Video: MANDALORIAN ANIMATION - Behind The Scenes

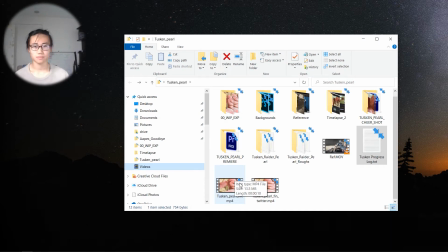(0:00)
Hey guys, today I'm going to be talking about my process for making this little animation.
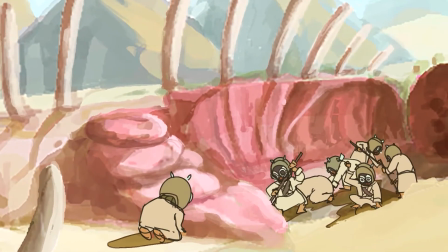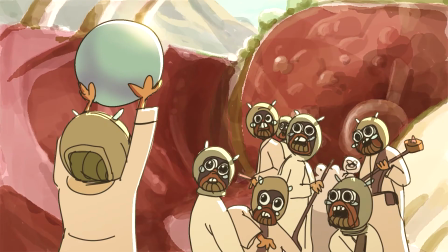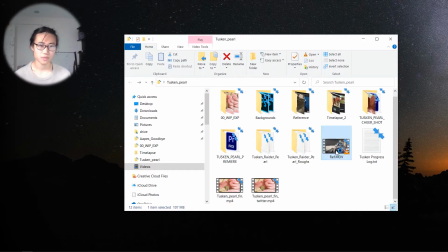(0:14)
This is based off Mandalorian Season 2 Episode 1, where the Tuskens and villagers help slay the crate dragon.
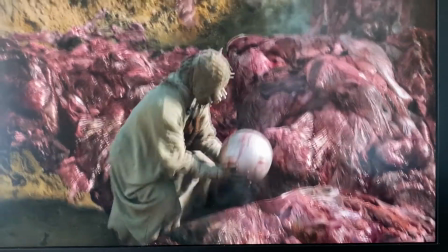(0:21)
Skip this part, and this Tusken finds the pearl, shows everyone, they all cheer.
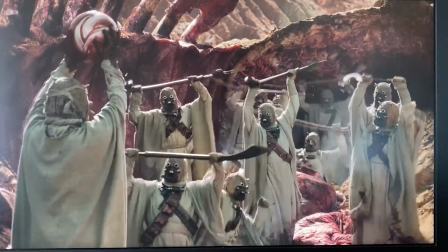(0:28)
It's great, and it's really cute, and I thought it'd be great to animate.
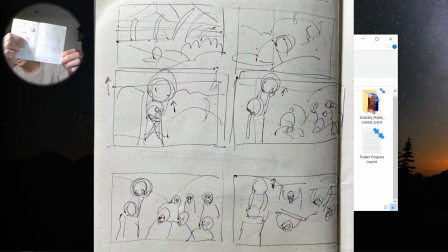(0:33)
So I started with storyboarding. I don't know if you can see this. Just basically recreating the shots that I saw in the reference video.
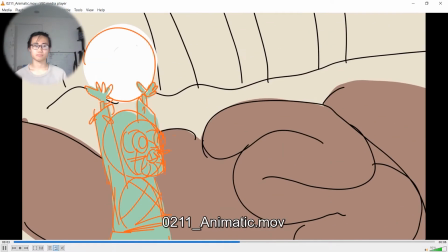(0:42)
And this is what I came up with in Toon Boom. Kind of gets a story across, and everyone's cheering.
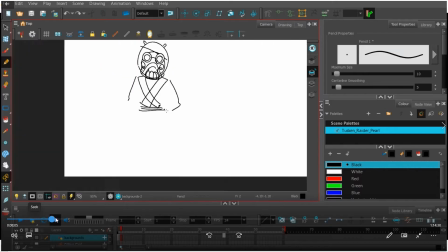(0:48)
Also did a character sheet and some facial expressions to basically figure
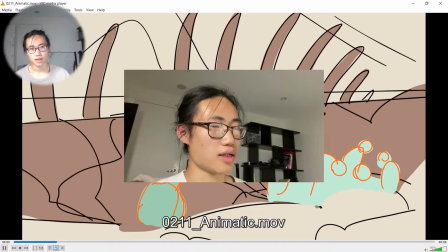(0:53)
out the look of these characters and how they would perform and show emotion on screen.
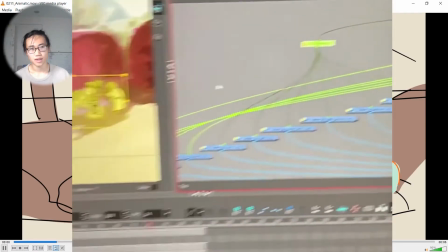(0:57)
And also putting all of my background characters under one peg so that I can rescale at any time if I want to.
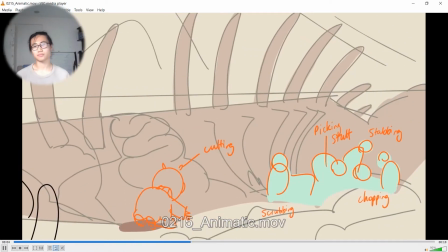(1:04)
So I added this pan from the dead crate dragon's head to the Tuskens because I thought it would give a little bit more context.
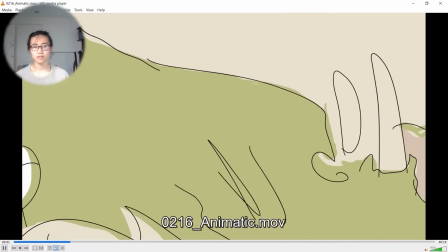(1:12)
So change some things and add a little bit more poses. So at this point, I'm starting to animate, doing some key poses.
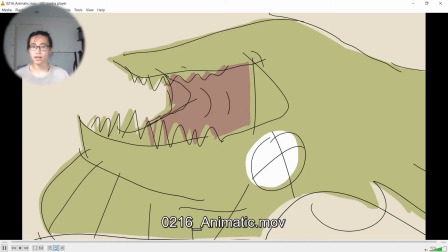(1:19)
So what I added here was
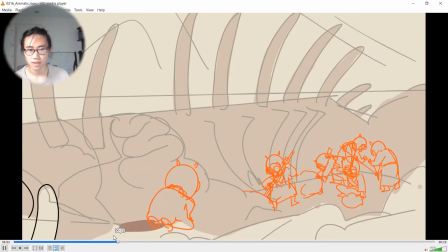(1:21)
that the main character starts pulling the pearl because the background characters were taking too much attention away from the audience. So if I make the main character try to pull the pearl out from the beginning, I feel like our eyes would kind of go towards to the main character, which is what I wanted.
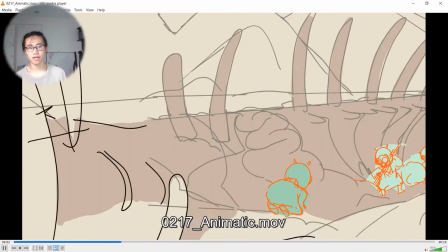(1:40)
So at this point, I did some background tie downs, just
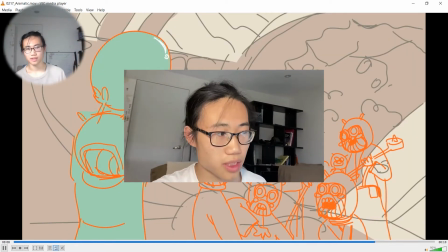(1:46)
developing where things are in the background. Next time you should add some perspective grids on the ground so that people's feet aren't sliding everywhere.
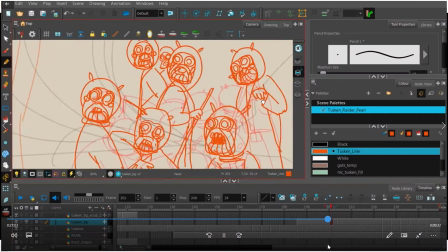(1:55)
And yeah, added some basically the in-betweens and animation for the background characters.
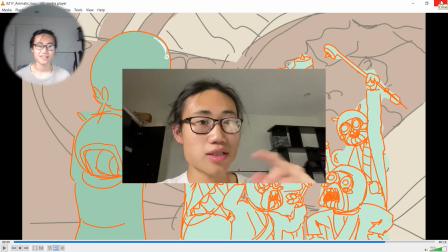(2:02)
The head turn was really fun for me, them shocked like that. Which was inspired by Worthy Kid's Palpatine's Journey, where he turns his head,
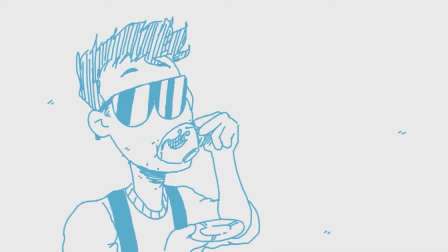(2:11)
and Zelinki's The Plan, where everyone turns their heads to look at the camera.
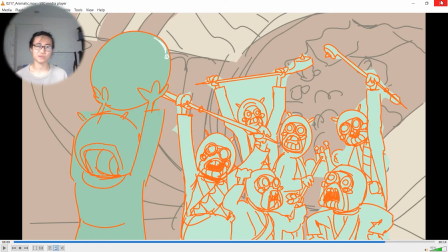(2:17)
And each individual character just doing their own little type of cheer was really, really fun.
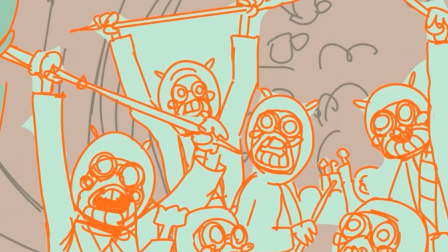(2:22)
My favorite is the middle guy cheering by doing the sway.
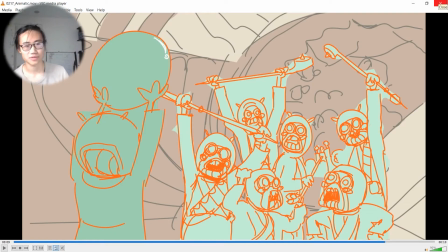(2:28)
But yeah, I laughed out so hard when I was at uni doing this, and some people must have thought I was crazy or something.
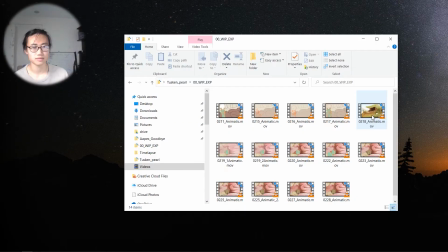(2:34)
But so thank you, Zelinki. Thank you, Worthy Kids. At this point, I have background tie downs, and I started to paint.
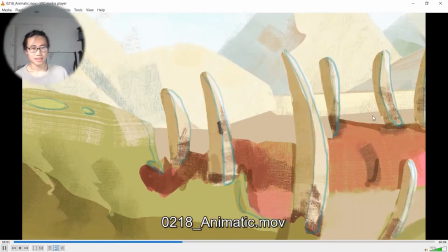(2:42)
Paint the backgrounds, and this doesn't look very good to me, man.
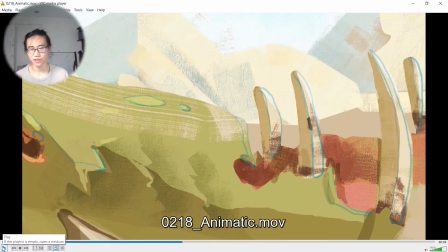(2:47)
It's not visually coherent with the type of animation I was going for.
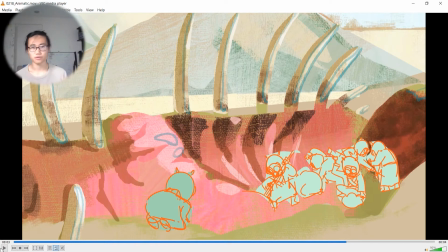(2:51)
And I think the issue was that I was so tunnel visioned into using my own special brush packs or whatever that I was missing the big picture.
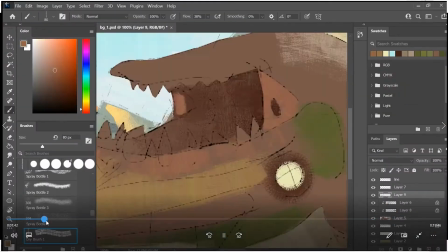(2:59)
I spent a lot of time on this as well, about 3 hours, and I had to scrap it all.
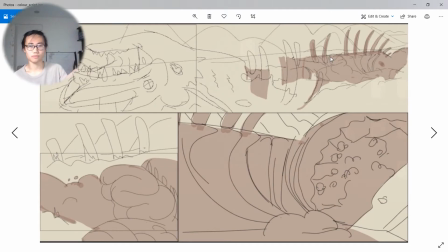(3:03)
I ended up putting all of the background tie downs into one image and putting into a Photoshop file and just painting on top of it.
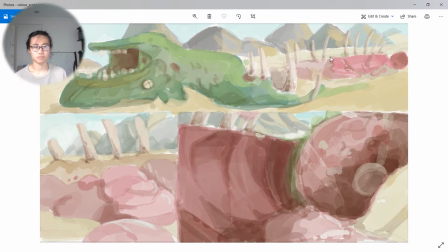(3:12)
Just a pencil brush and just getting down what colors I think are right.
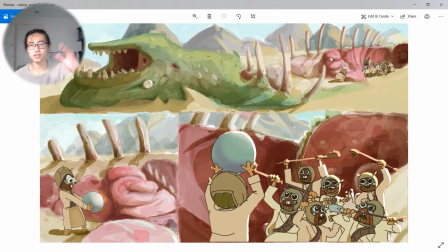(3:17)
And from there, I would, develop it later and more,
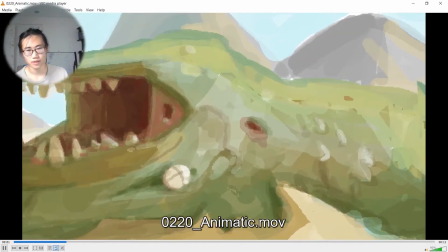(3:23)
just constantly moving them into Toon Boom, out of Toon Boom, adjusting things.
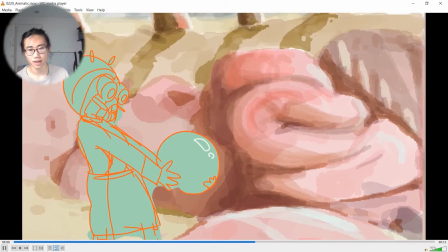(3:29)
I think it was a much better way to work because you get to see all the backgrounds at once.
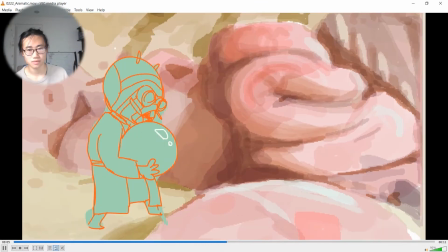(3:33)
You get to make the colors consistent, all the shading consistent. It's a lot lower level commitment if everything's low res and small. Next time when you're upscaling the final backgrounds,
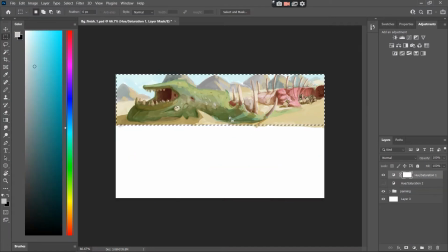(3:43)
duplicate the entire Photoshop file and crop and then upscale the color scripts instead of exporting images,
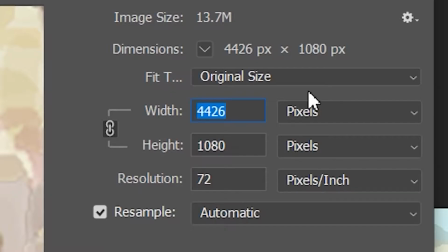(3:51)
putting them to a new Photoshop file and trying to recreate the original layer organization.
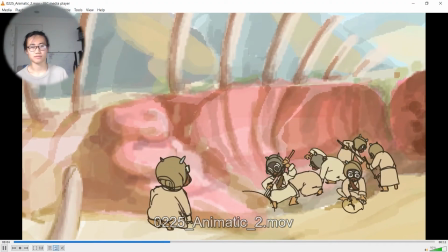(3:56)
So cleanup and coloring is kind of boring and, not just, you just gotta do what you gotta do.
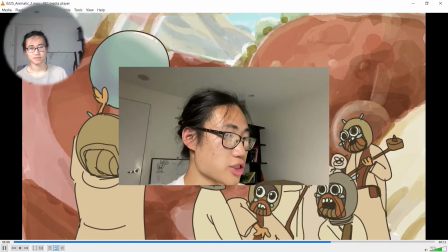(4:03)
But I did this thing where if you use Generate Automat, you can change the color that you use for Generate Automat into this disgusting green.
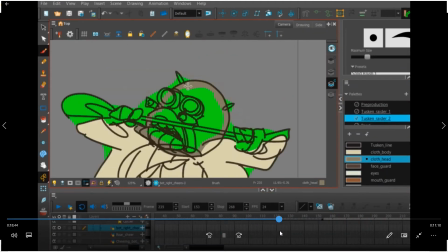(4:12)
And so when you color on the color layer on top of it, if there's any green that shows through,
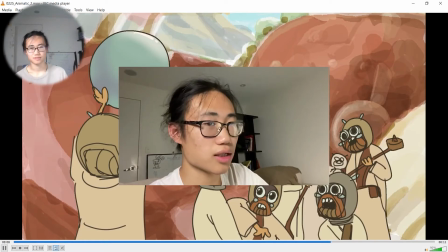(4:18)
it means that there's holes in your color layer, and it's a good indicator to fill it up.
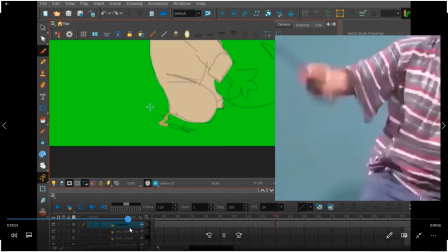(4:23)
You don't have to make a new color card and change that color card to green and turn off your background layers.
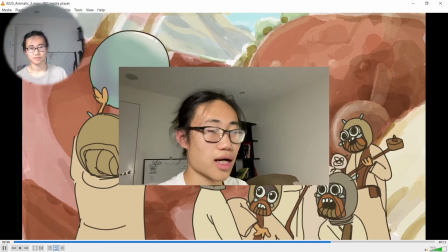(4:29)
You can just use the automat and isolate the layer by itself.
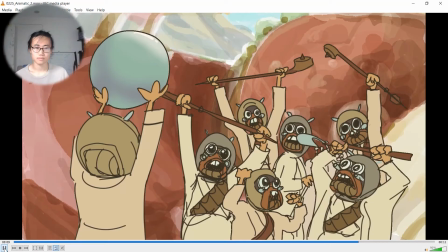(4:33)
And turn off the underlay, sublayer, and layer settings. Also did some things with the color palette.
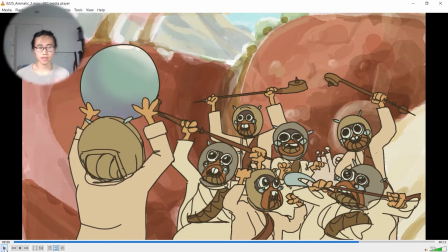(4:39)
I duplicated the color palette of the Tusken, tweaked some of the colors a little bit, and assigned them to different Tuskens.
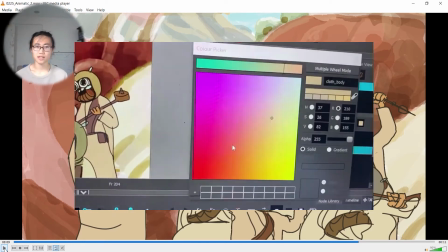(4:45)
Quick and dirty way to diversify a cast of characters, which are otherwise very similar.
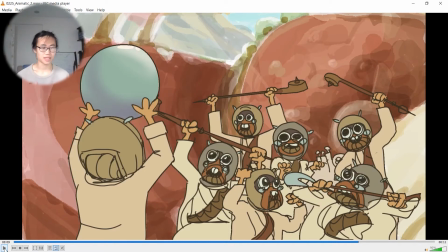(4:52)
You just have to be very careful to not accidentally color a character with colors from both palettes, or else all things will go to hell.
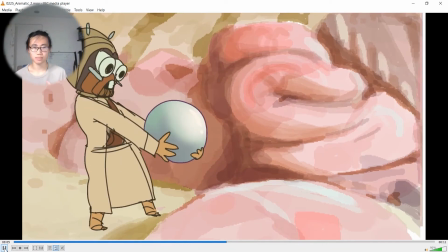(5:00)
there's Parallax for that dragon. And I did this in Harmony where to change the Z space without fiddling with the top level camera,
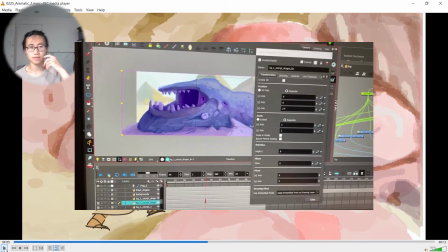(5:08)
you can double click the layer that you're on and there should be an option in one of the tabs to change the Z axis.
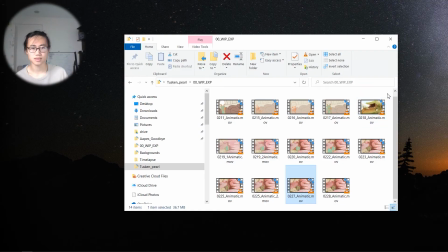(5:14)
And that's much easier to change. And basically adding some shading.
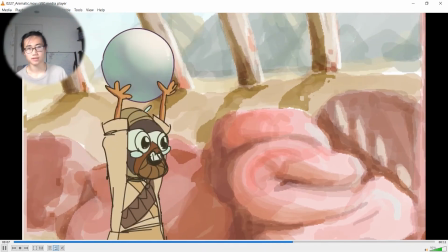(5:22)
It's very simple, just a multiply layer. Put a blending node over it.
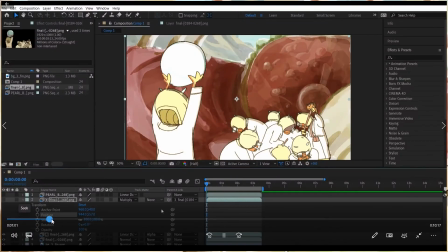(5:26)
Chuck some stuff into Premiere and After Effects and you got yourself this shot.
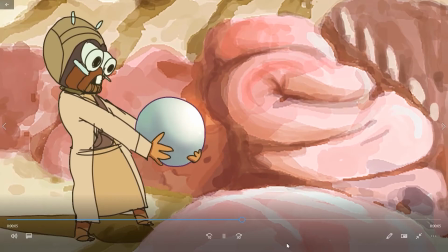(5:33)
Yeah.
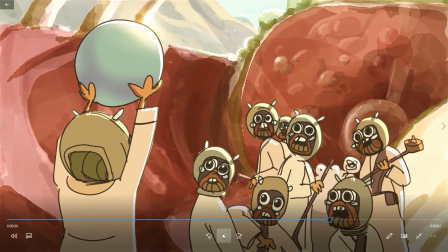(5:37)
I'm going to go back to this part specifically where everything's kind of backlit.
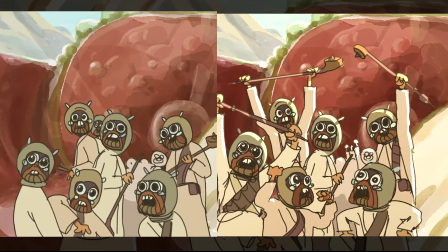(5:41)
I did this because previously their guns and their clubs kind of blend into the background because both of them are very dark.
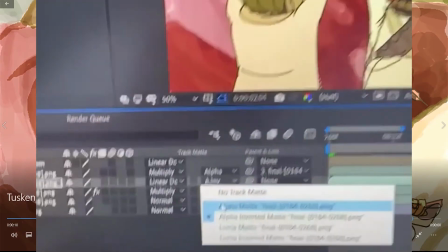(5:49)
I figured that by putting this linear color dodge layer in After Effects,
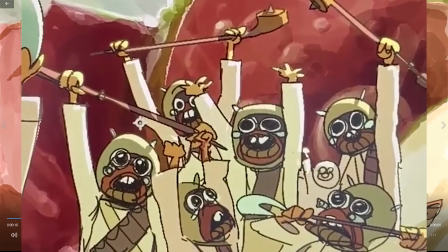(5:55)
it could add some separation between the weapons and the background. And that's basically it.
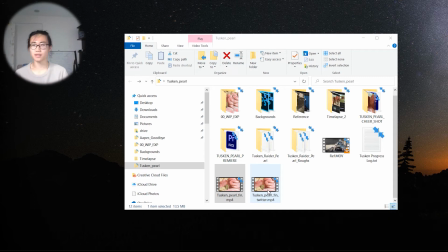(6:00)
I'm sure I missed some stuff and I will talk about it later in the edit. Oh, I forgot to, oh gosh, how could I?
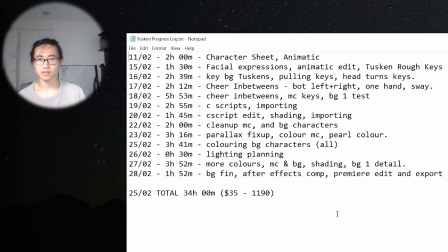(6:07)
I started logging in how long this entire project took and what I've been doing per day. It all adds up over basically 2 weeks to 34 hours. And if you times that by $35 an hour, that will be $1,190.
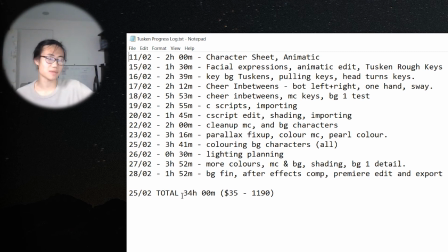(6:23)
And I don't know, for 10 seconds of animation, that's kind of expensive, you know? I mean, backgrounds, coloring, character design, all that. Man, I don't know. That's seems kind of fair to me, but I could have probably done this faster without wasting time painting some dumb backgrounds.
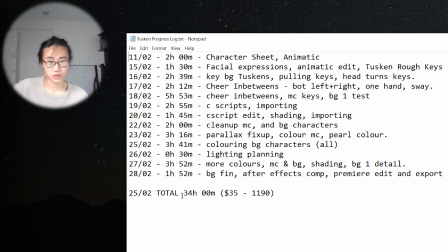(6:42)
Whatever, you live, you learn. Next time, I'm sure I'll find some better ways to do things. But if this helps you, good luck on whatever projects you're working on. I don't want to ramble on too long, so thank you again, and goodbye.